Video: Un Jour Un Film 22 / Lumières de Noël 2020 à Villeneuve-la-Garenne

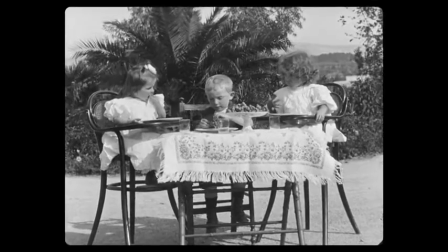18:36 C'est la position de la caméra qui définissait le cadre. Ici, elle est placée loin de la table pour bien avoir les trois enfants en plan large.
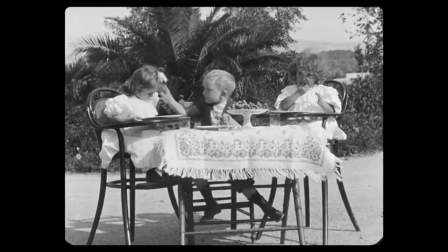18:45 On l'a dit, les films du cinématographe Lumière duraient seulement 50 secondes.
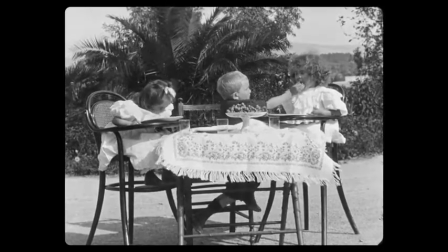18:50 On voit bien que le petit garçon sait qu'il dispose de très peu de temps,
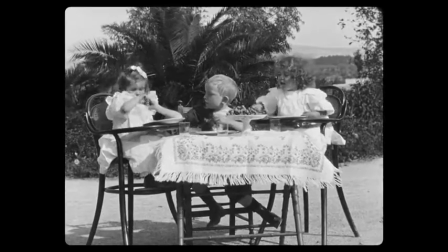18:54 tant il fait preuve de rapidité pour distribuer des grains de raisin à sa sœur et à sa cousine.
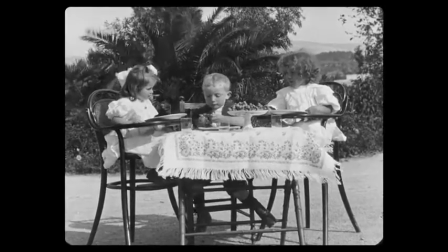18:59 Rapidité et autorité. Impatience et fébrilité même. Une fébrilité qui devient le sujet du film et le rend cocasse.
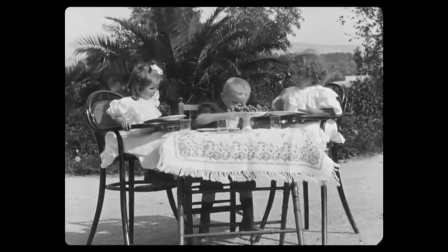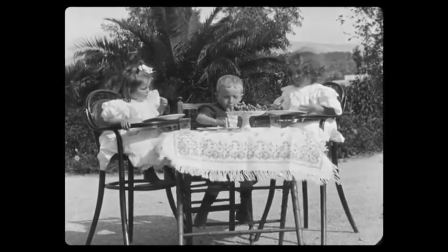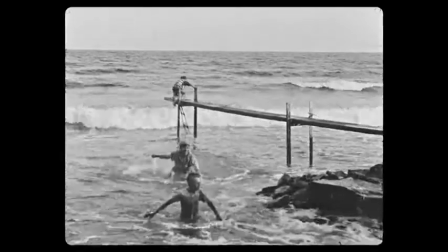19:20 Cette baignade en mer fut tournée à La Ciotat en juillet 1895 sur la plage de la maison d'Antoine Lumière.
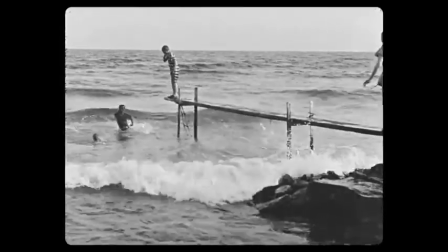19:28 Là encore, les enfants, frères, sœurs et cousins, jouent en Méditerranée dans ces fins de journée où tout est permis.
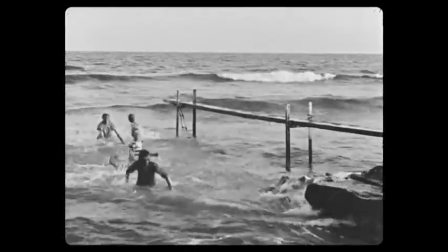19:34 La caméra fixe tout à la fois, les plongeons, le retour vers la plage, le hors-champ, puis la course sur le ponton.
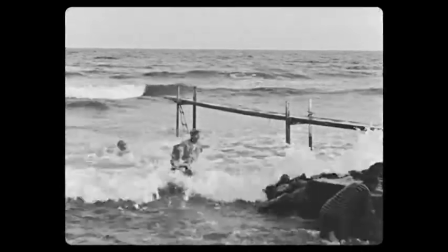19:42 Ce film est une splendeur.
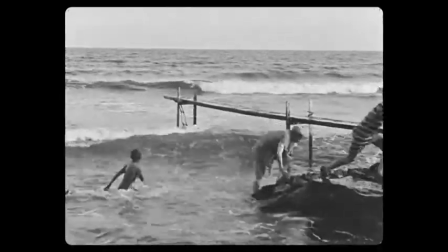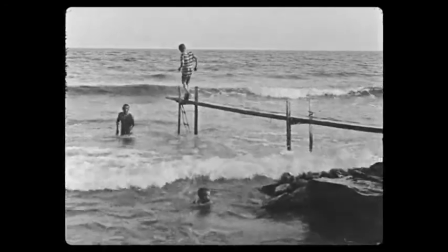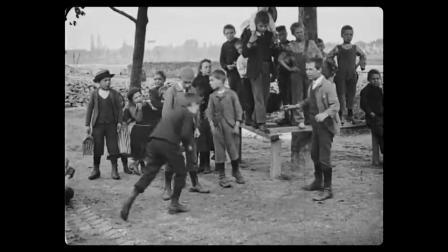19:56 Ces enfants qui jouent aux billes ne sont pas les enfants des Lumières, mais ils sont filmés avec la même tendresse.
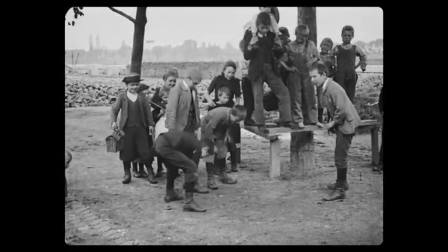20:02 Ce sont les enfants issus de ce qu'on appelait les classes laborieuses, garçons et filles qui jouaient dans les rues.
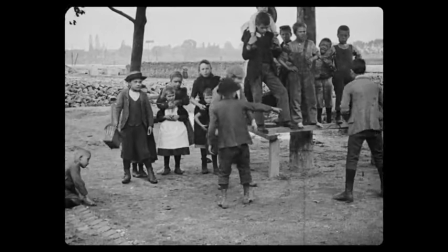20:07 L'un d'eux n'a pas de chaussures, il est pieds nus. On voit aussi une petite fille habillée différemment de celle qui jouait avec son chat.
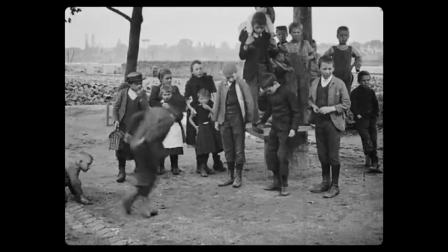20:14 Mais ce film est plein de vie. Il est la trace d'un témoignage assez extraordinaire sur la France du 19e siècle.
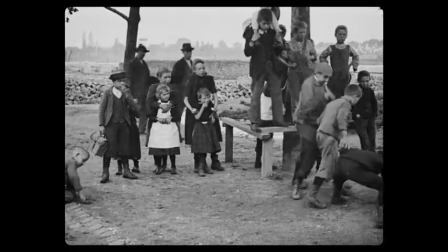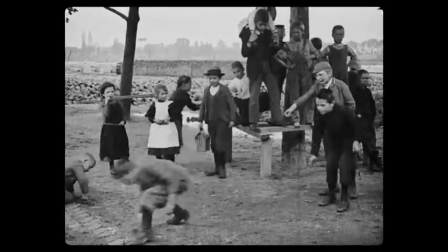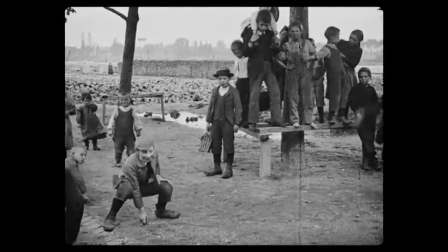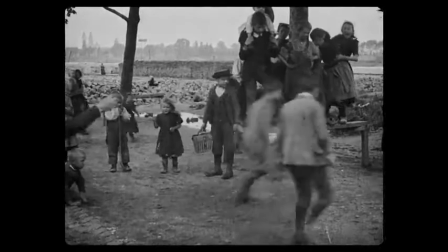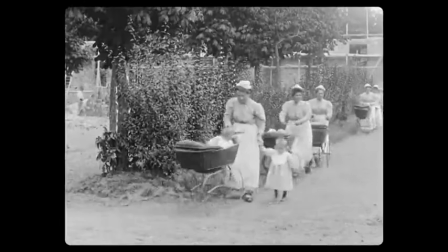20:39 Voici un film énigmatique.
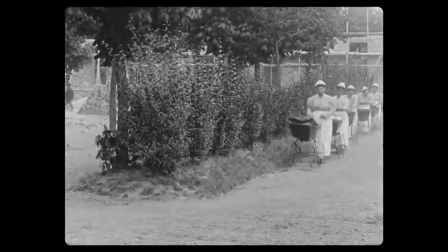20:41 Il a pour titre « Le défilé de voitures de bébés à la Pouponnière de Paris » et il fut tourné à la Pouponnière de Paris, en 1897.
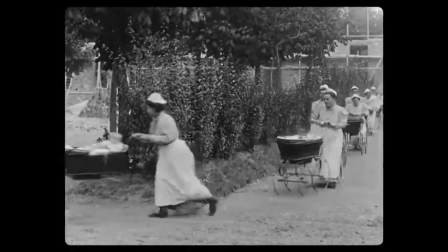20:50 On ignore comment l'opérateur Lumière se trouvait là et pourquoi il a pensé que cela ferait un excellent film.
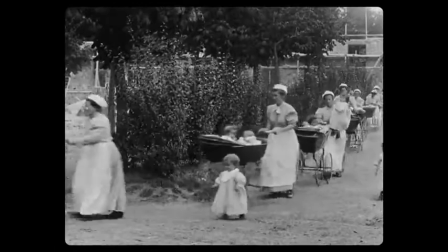20:56 On retrouve la mise en scène de l'arrivée du train par l'usage de la perspective et de la diagonale,
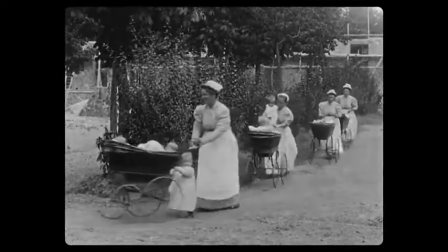21:01 mais la locomotive est remplacée par le parfait alignement des landaus conduits par les infirmières qu'on croirait sortis d'un film de W.C.
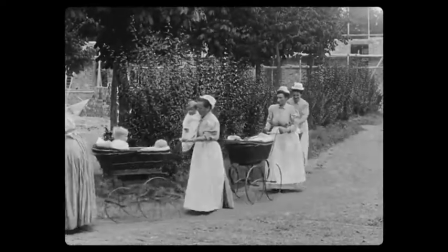21:08 Fields.
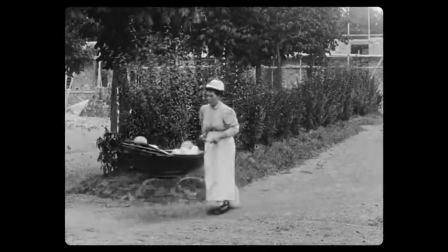21:09 Et à la fin, petit happy end, un bébé qui part en sens inverse, marchant tout seul sur le chemin, comme Charlie Chaplin à la fin des temps modernes. La filmographie Lumière possède un grand sujet, la France qui travaille.
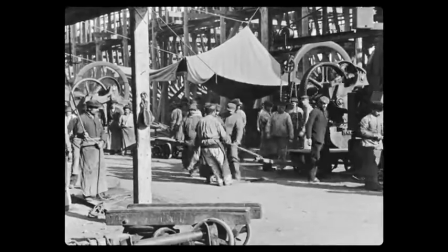21:32 «
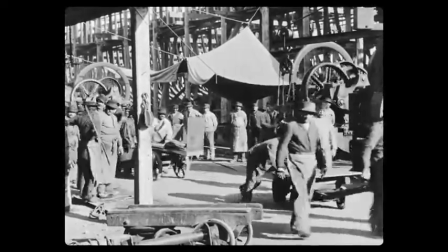21:37 La Ciotat, où le père d'Auguste et Louis possédaient une vaste demeure, est la ville méditerranéenne dont le cinématographe portera l'image.
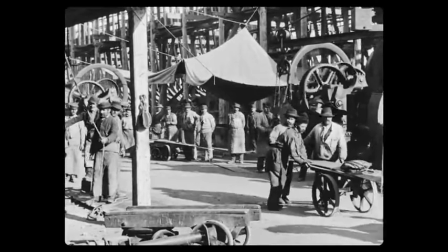21:45 C'est ici un film de description dont l'inaction des personnages fait le prix.
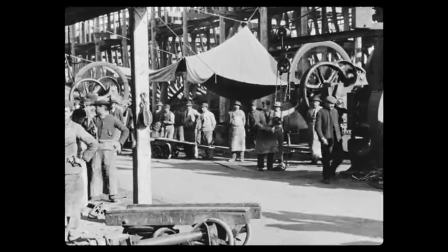21:50 Il ne se passe rien. Tout le monde regarde au loin, on sent comme une attente, une inquiétude.
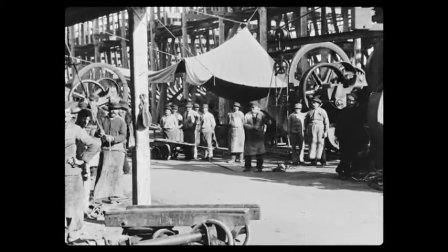21:55 Attente finalement comblée par l'arrivée de cette plaque de tôle qui était sans doute le sujet initial de cette vue,
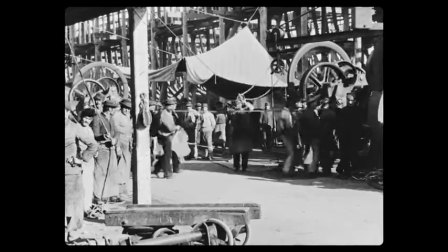22:02 en plus de son admirable cadrage et de la richesse des éléments qu'elle donne à voir.
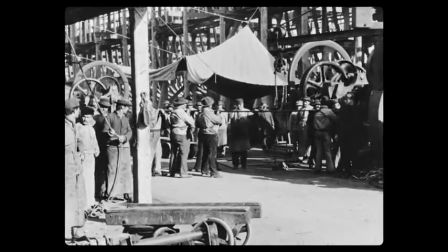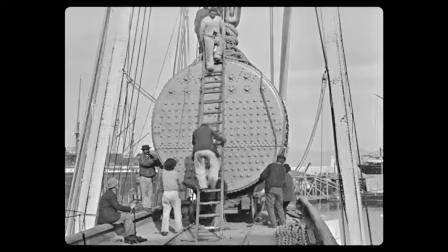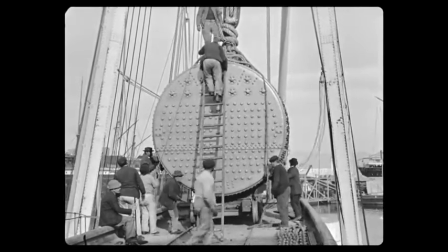22:19 Et celui-là, qui s'appelle Chaudière et dont la composition est une nouvelle fois parfaitement exécutée.
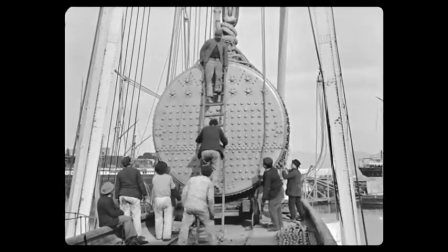22:26 Il a été tourné dans les ateliers de la Compagnie des messageries maritimes de La Ciotat.
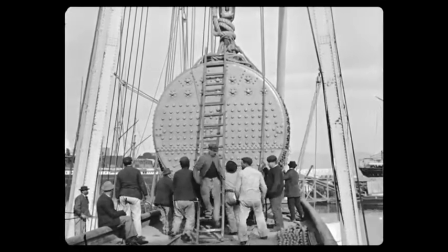22:30 Au tournant du siècle, rappelons-le, les chantiers navals de la ville employaient plus de 6000 personnes.
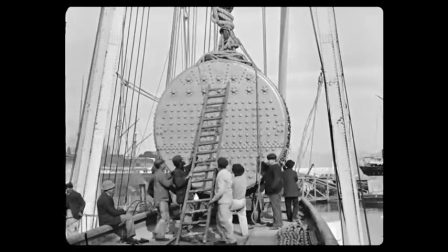22:37 Les Lumières, Louis, Auguste et surtout Antoine venaient en voisins faire des films qui ont laissé un portrait inoubliable de la ville.